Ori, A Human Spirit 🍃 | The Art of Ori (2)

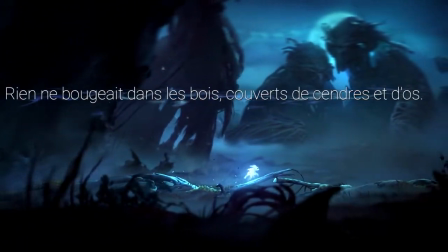When they enter the silent woods, they look at the petrified owls, Shriek's parents.
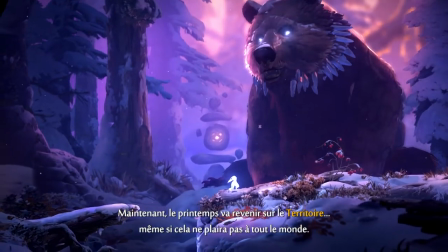They are therefore an actor, but also a spectator, a witness to the pain of the antagonists whose backstory they always learn,
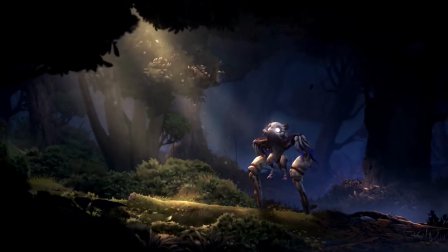a witness to the suffering they, the antagonists, have caused.
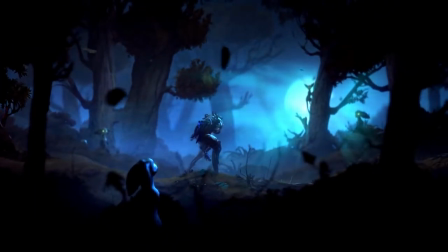If some things cannot be undone, Ori can however bring help or show some kindness, friendship,
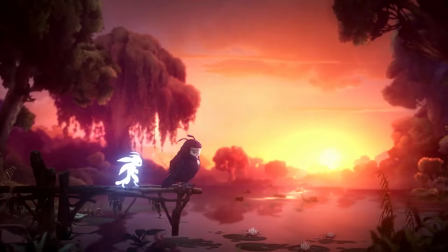in various degrees with the Mokis, with a lot of tenderness in front of the distress of their sister Ku,
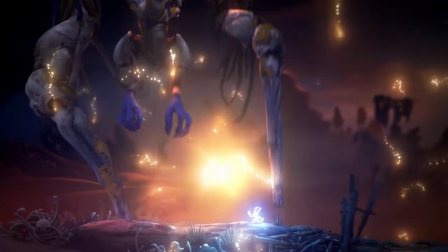even towards the antagonists when they prevent Ser from attacking Shriek, then in a position of weakness and clearly frightened.
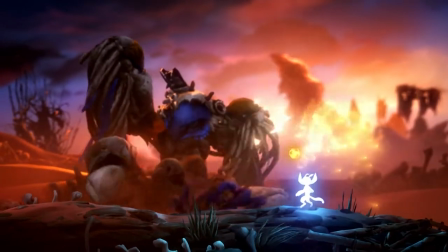She closes her eyes and turns her head when Sir charges their attack,
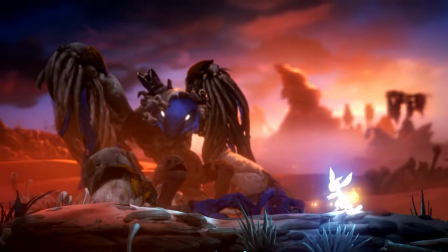then stares at Ori during a short moment, as if astonished by the gesture.
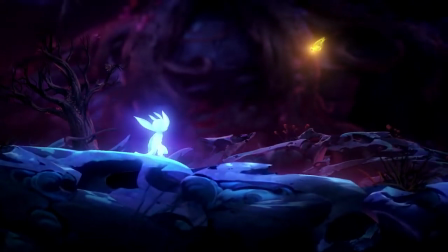Ori is undoubtedly an altruistic character, quality that they are going to take as far as sacrifice.
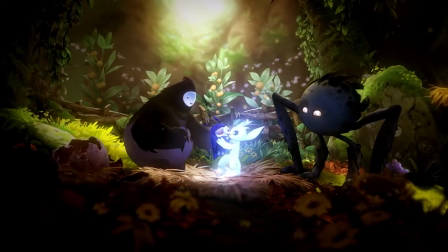Finally, after being shown as a child, then as a brother, they become an adult through their sacrifice,
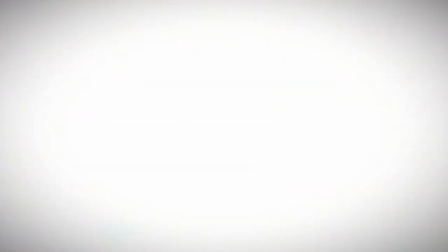which they won't actually leave, not in a human form anyway, by becoming Niwen's new spirit tree and,
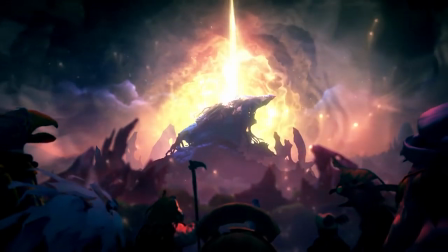incidentally, as we discover at the very end, the narrator of the whole story.
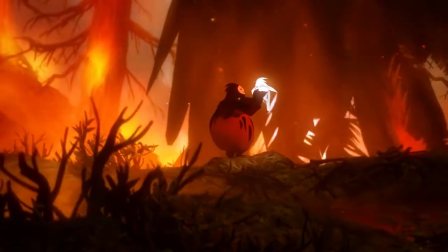Each forest thus seems to represent a transition,
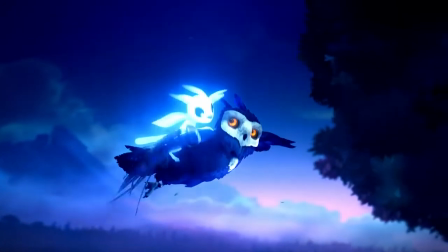an adventure to be lived in order to pass from one state to another, from one age to another.
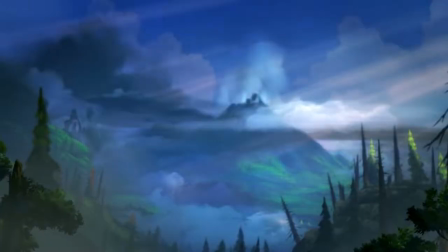It is almost allegorical. The image of the passing of time concludes this Ori cycle.
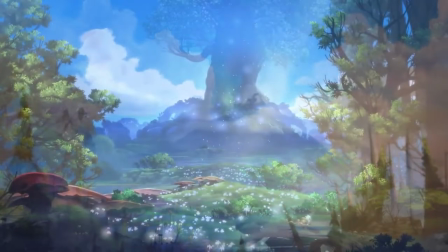The first game ends on vibrant colors, green and blue when the forest regains its height.
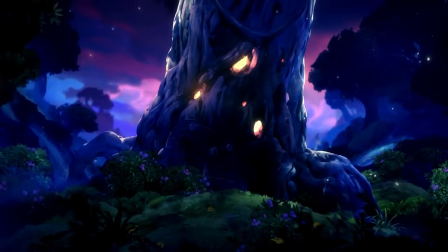The second one ends on a sunset, at night, while Naru rests against the new tree to which Ori gave birth.
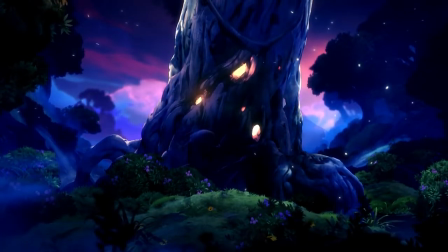It's the end of a lifetime for some characters, the end of an adventure for the player.
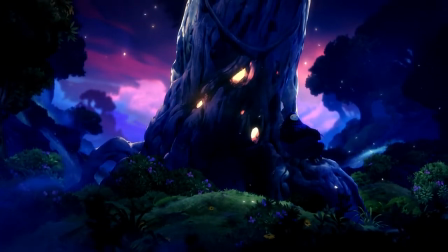The Ori games are, in my case, very immersive by their sound and visual beauty,
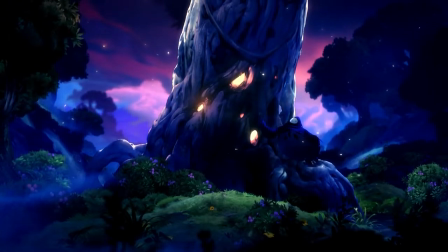their nervous and inventive gameplay, as well as the empathy easily created with the characters.
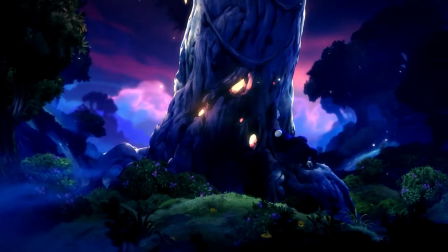It's also the end of a cycle for the developers. It seems to me that the Ori franchise won't be explored after this game, at least not for now.
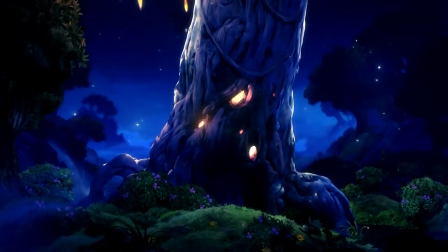The loop closes on several levels, since at the very end we find the graphic palette of the beginning of the game,
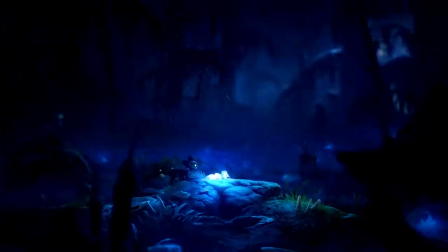when Ori is under the storm, but it is also similar to the beginning of the prologue of the first game,
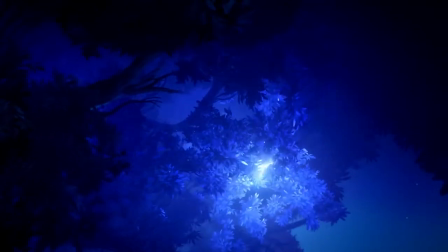when the leaf that's coming off Ori tree recalls Ori spirit
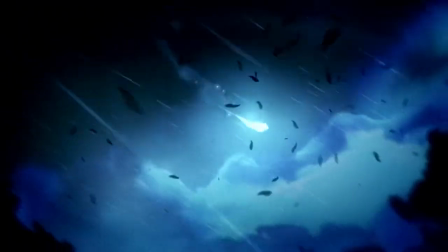that came off the spirit tree during the storm at the very beginning of the story.
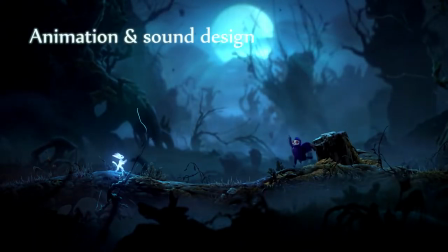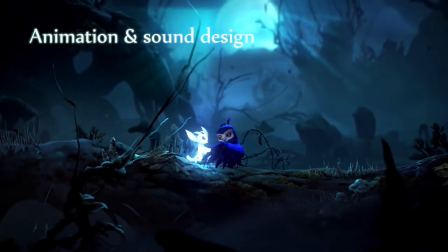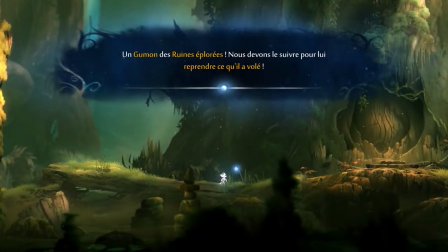Ori and the Blind Forest is almost a silent game except for Sein's dialogue,
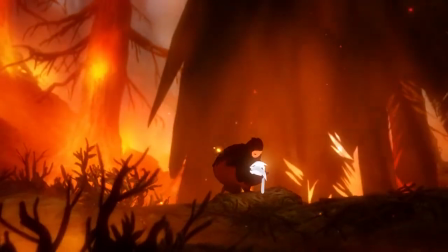who appears as a rather loquacious spirit. Neither Naru nor Gumo are seen talking, nor Kuro.
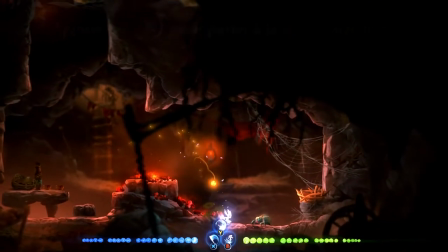Ori and the Will of the Wisps being richer in NPCs, one could think it is more talkative.
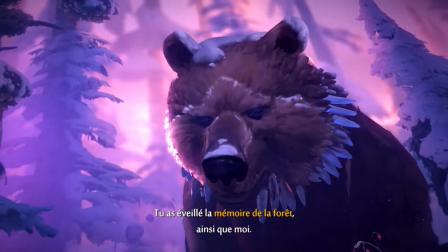This is partly true. We are in a rather classic system where we only hear a few syllables for each NPC intervention,
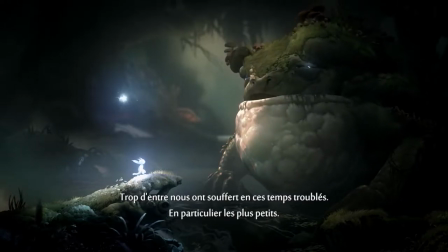even in the case of those who reveal a good part of the lore, Quarlock and Bor,
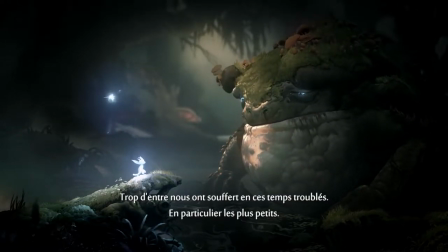among others.
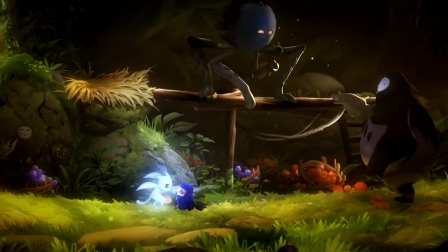But surprisingly, for the characters closest to Ori, their family, there is no dialogue.
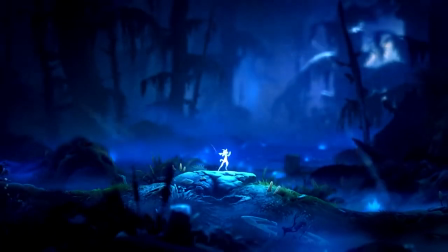Only Ori shouts Ku's name when they're looking for her.
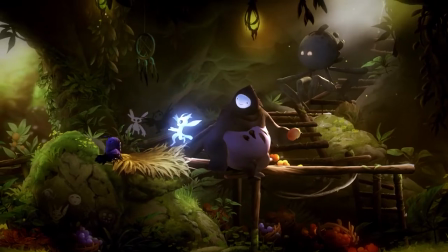Apart from that, neither Ku nor Gumo nor even Naru speak.
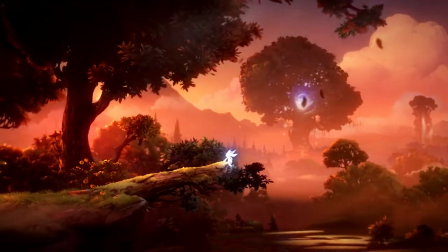Well, okay, sometimes Gumo growls a little and says his name.
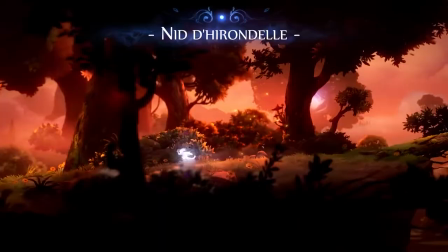For these characters, everything is done through animation and music,
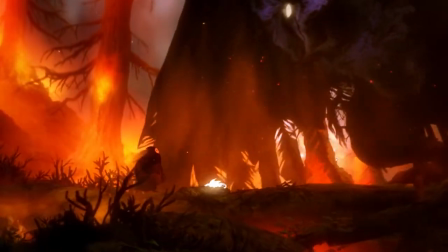hence the need for a certain emphasis on their attitudes to make their emotions very readable even without dialogue.
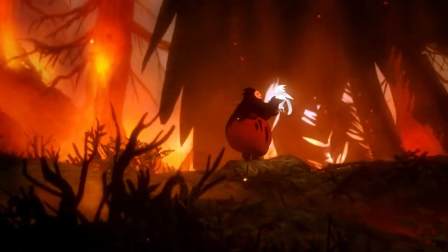I'm always fascinated to see that you can make emotions, a relationship, extremely readable with very little.
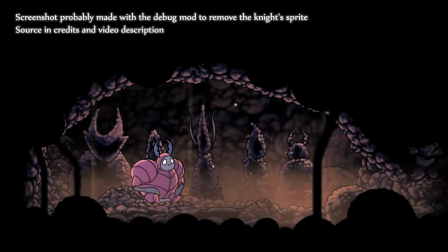Look at the Dunk Defender. I so love the Tank Defender. Everything is perfectly understandable, and yet his eyes are simply drawn. But the shape, quite big, convex, as well as the posture, slightly forward, show his interest towards the little knight,
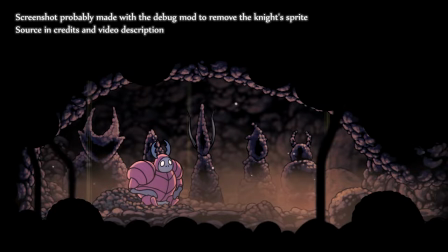but not too much so as not to be intimidating, perfectly show the respect, the affection the defender has for the hero.
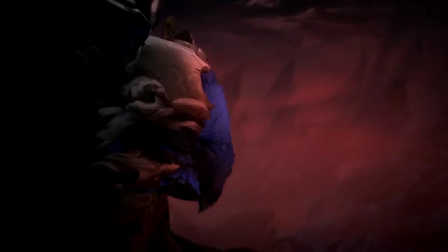Ori's graphic style is more detailed than Hollow Knight's, more realistic too, but not completely.
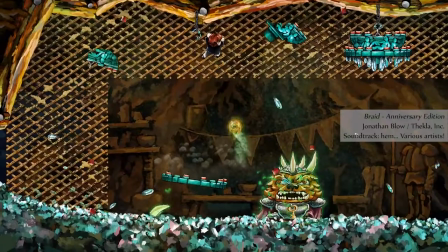It sometimes has a painted feel to it, unlike Bread though, which looks like a painting that would have just come to life.
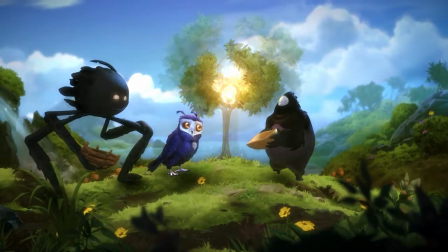Especially concerning the characters, anyway imaginary for the most part,
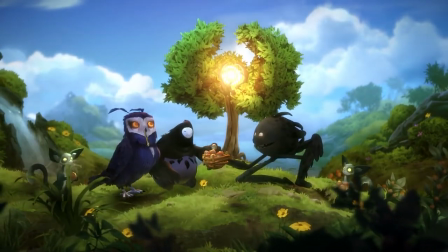I never met anything like Gumo in my life, but maybe I didn't go to the right places.
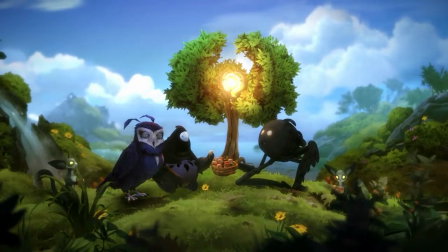The faces remain rather simple. Naru's, for instance.
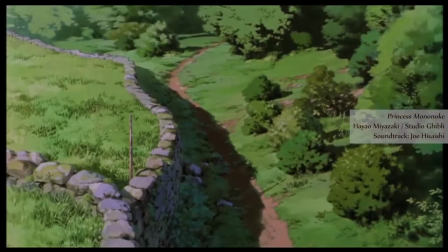Moon Studios never hid their strong Princess Mononoke inspiration.
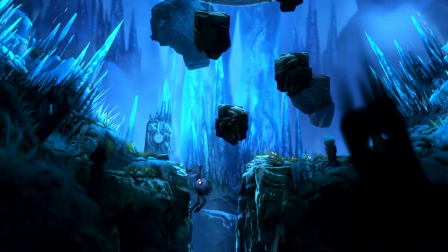To compensate for this, the postures and reactions of the characters are often emphatic.
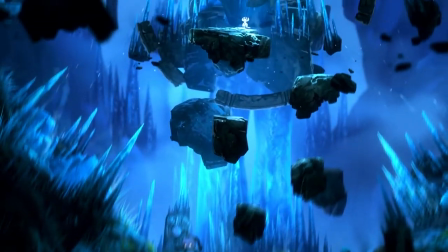While the animation of Ori's platforming is very lively,
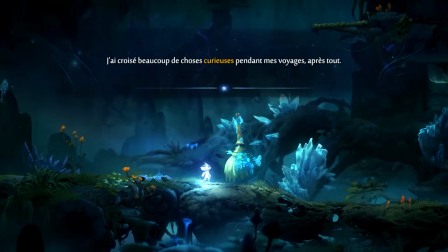everything that is specific to the cutscenes or the interactions with the merchants, for example,
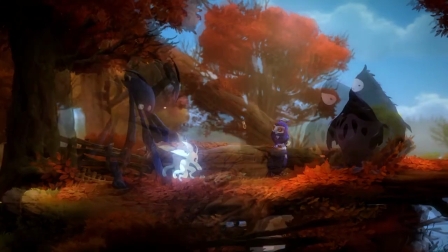or the emotions will be slower, more emphatic.
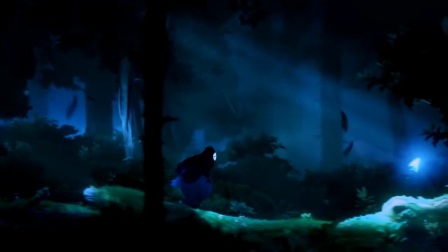Thus, Naru only has a few pauses when she meets Ori.
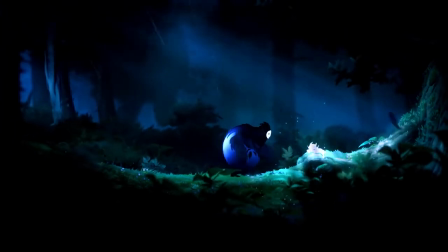Dazzled, she then moves her head forward to see them better, approaches to take them and hugs them in a rather slow rhythm.
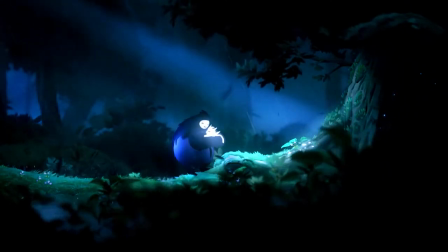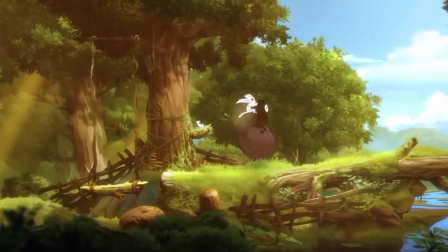Moreover, in this prologue there are many short ellipses.
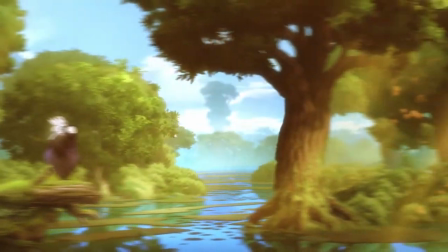Before building the bridge, Naru shows Ori the trees on the other side of the lake, then we only see a few steps,
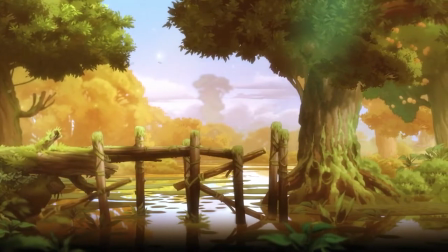which gives the impression that the day is very long, that this is their whole life.
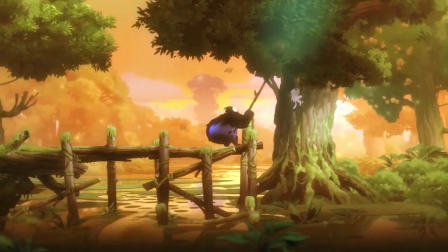It makes the bond between the two characters even stronger.
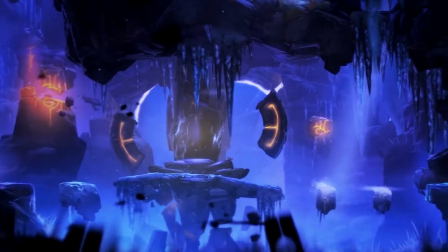Another example, when Gumo enters the forlorn ruins and discovers the other Gumons dead,
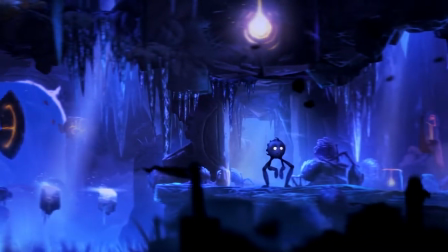his reaction isn't spectacular.
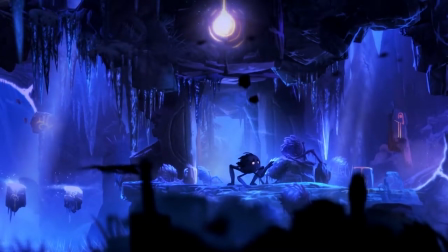He slowly blinks while looking around, stunned, and then crouches while putting a hand on one of the Gumons.
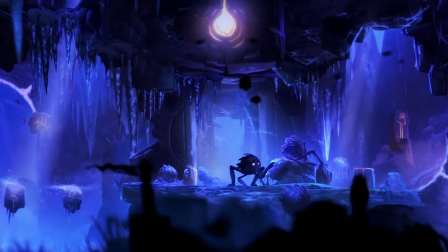The scene is short, yet its rhythm is slow. Gumo's two attitudes are very emphatic,
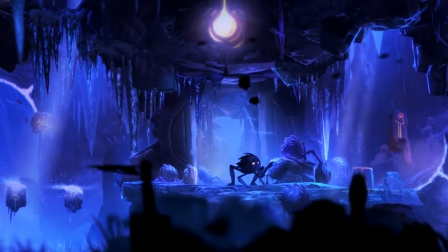but his reaction is perfectly translated, and we are even more easily in empathy with him.
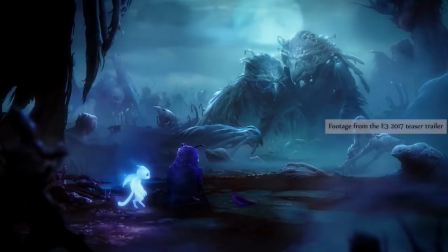Ori is often seen with a distraught Ku to show her some support. We see them hesitating, cautious with the desperate Owlet,
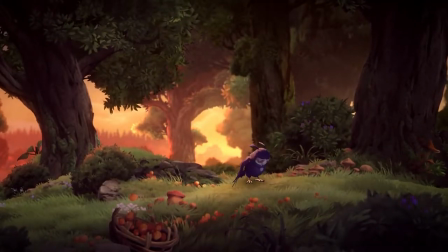who's slowly shaking her head while moving away to watch the other birds near the lake.
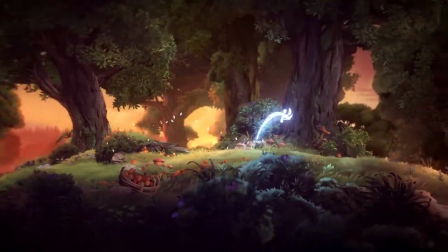But let's take a closer look at the animation of Ori's player characters.
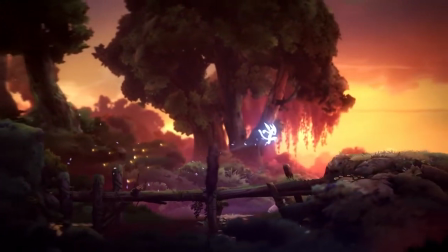This is what we call a high-quality transition.
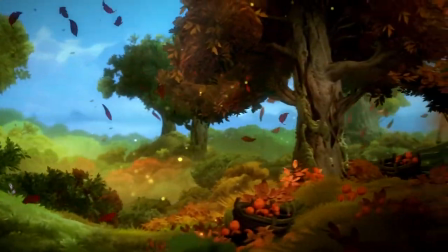For example, Ku has very expressive eyes, and it's quite funny.
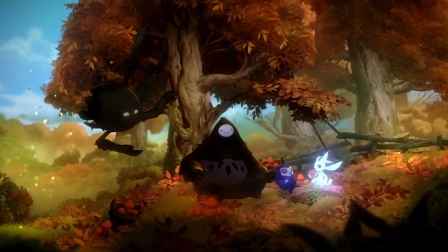When she refuses fruits and prefers slugs, Howlets don't eat peaches, that's basic nutritional knowledge.
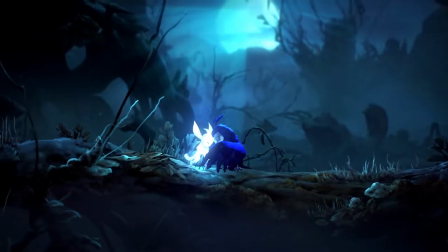She closes her eyes and shakes her head. We read her anxiety when she hears Shriek's heavy steps when she has just found Ori.
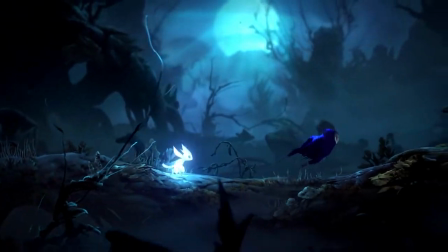The way the characters look at Shriek in this scene speaks for itself.
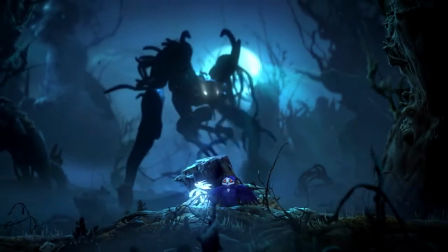Ori does not take their eyes off her and looks much less worried than their little sister,
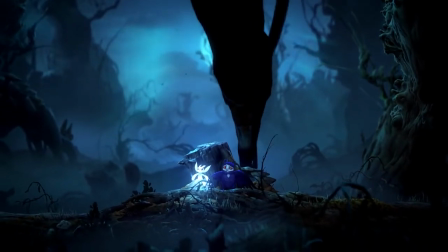who's glancing at Ori and Shriek alternately. Again, it's a way to show Ori's protective role.